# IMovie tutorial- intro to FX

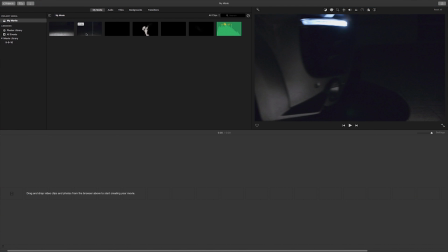[0:04]
What's going on, guys? Ron Parita here from the Mac Brew, and I'm very excited to be speaking with you guys today. Today we're going to have our first episode of our iMovie tutorial series. We're going to be teaching you guys how to do some basics in iMovie editing, and more importantly,
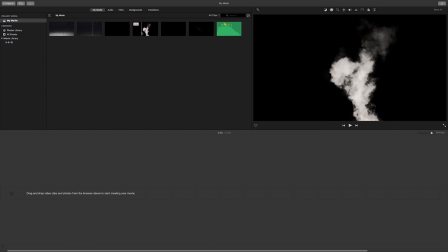[0:18]
how to use pre-keyed video effects to take your videos to the next level, whether they are home videos, fun short films, or if you're an amateur filmmaker and you're getting your start in iMovie, this video will be very helpful to you.
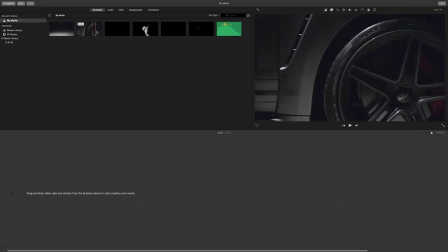[0:31]
The first thing we're going to be looking at is this video clip. We're going to start with raw video clips. The one we have here is of a car pulling up and then taking off.
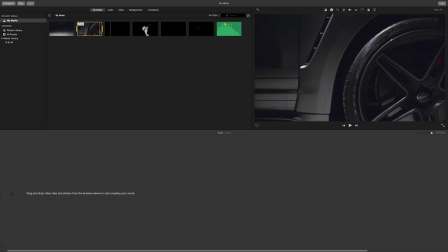[0:47]
So as you can see there, actually at the end, the car ends up stopping. This clip is from a promo that I shot a while ago, an automotive promo, and we couldn't actually have the car take off as quickly as we would have liked because there was a wall over here sort of in front of the car.
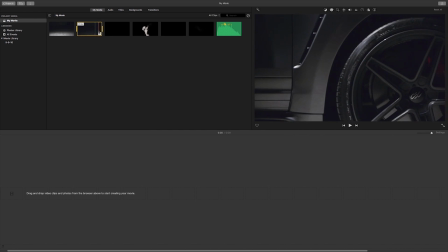[1:01]
And so what we're going to be doing today is dramatizing this moment, making it far more intense the way we would have wanted to using pre-keyed video effects.
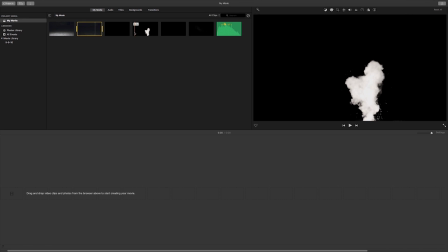[1:09]
So what are pre-keyed video effects? A quick explanation is when you have something like this, the smoke, that black background is actually going to be keyed out. So traditionally an image is RGB. Pre-keyed effects are RGB plus alpha, and that alpha layer is what makes that black background transparent.
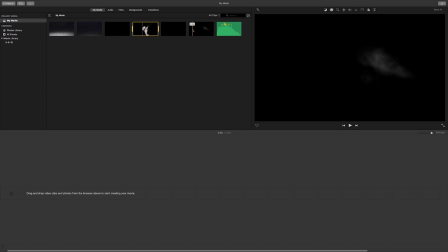[1:27]
Pre-keyed effects are what you want when working in iMovie. It makes it pretty much close to a one-step process. Truthfully, with the tweaking, it's between a 1 to 4 step process. It's still far simpler and definitely possible in consumer software like iMovie
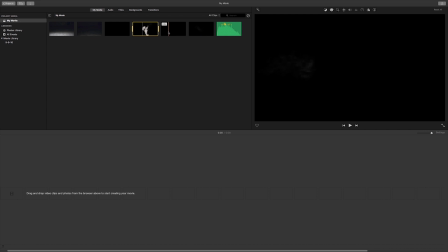[1:41]
versus having to dive into something like Adobe After Effects or others. So we got our effects today from Footage Crate.
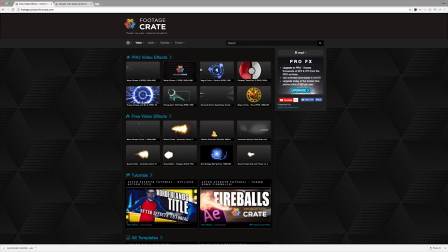[1:48]
You guys can check them out and sign up for free. They have a ton of effects that you can download that are actually great. The ones we downloaded and going to be using today were all free. And if that's not enough, they do have a much bigger, wider selection with their Pro package.
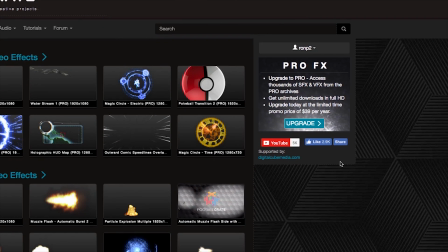[2:02]
You can upgrade to it for $39 per year and get unlimited downloads in full HD, as it says here.
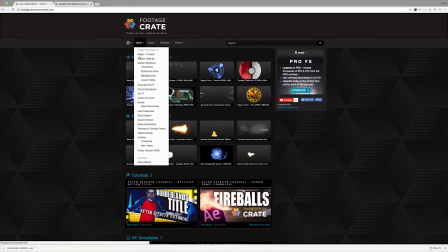[2:08]
You can get sound effects and video effects. So today we're going to be using video effects. This is the section we got it from, dust and smoke. As you can see, there's many other options here. But let's go ahead and dive in.
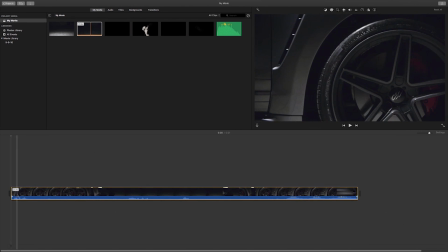[2:18]
So first, we're going to be dragging our video clip into our timeline, and I know I'm not going to use this beginning part, so I'm going to trim this up. Now, you could have also set our in and out points here by doing this. Either or works, and let's actually pull this up a little bit more. Cool.
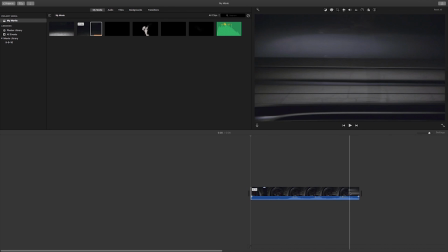[2:35]
So now we have our car pulling up, revving twice, and then launching. Let's have it cut about there because we don't want this car stopping in our frame. We want it to just cut to black dramatically. Beautiful. So now let's add our effects.
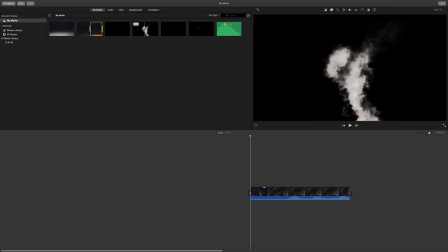[2:51]
We have a couple different smoke effects here. This one's a little bit too thick for my liking, and it's not moving correctly. It's moving a little too smoothly, and it's moving sort of up and to the left, which is not what I want. This effect is a little bit too short for my liking, a little too aggressive.
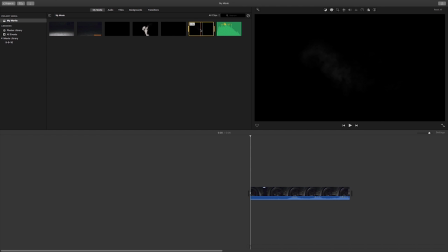[3:07]
This is my favorite one, to be honest. We're going to be tweaking this a little bit, but this has the fundamentals that I'm looking for. It's a lot more subtle, and in this situation, what we're looking for in our effect is subtlety.
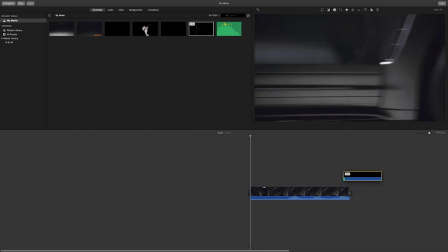[3:18]
However, you can use these steps no matter what you want to do with your effects, whether it's gunshots, explosions, anything and everything in between. So let's see how that looks. We've dragged it and dropped it on top of here. Very simple, to roughly where I think it'll be. Let's see how it looks. Let's watch it one more time.
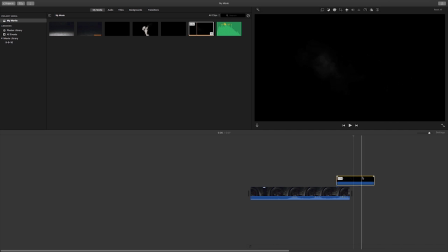[3:40]
Beautiful. I think it looks great. The one thing we have already that we're seeing is the smoke effect actually lasts longer than the clip does, and so now we have this leftover smoke.
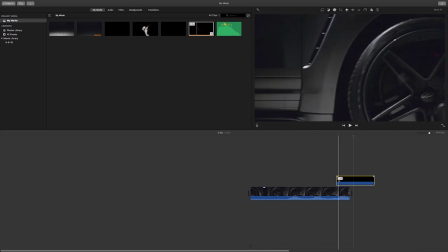[3:48]
This actually works out to my benefit because I don't think the smoke is coming out fast enough.
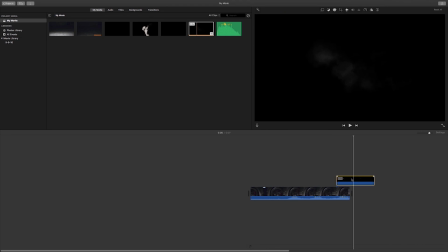[3:52]
So what I'm going to do is I'm going to speed this clip up so the duration shortens up and lines up with our video clip on the bottom. Very simple. We're going to right click, show speed editor, and now this top right little button here is going to allow me to retime this clip. So I'm going to click, drag. We're going to see our little rabbit or our little hare, whatever that is.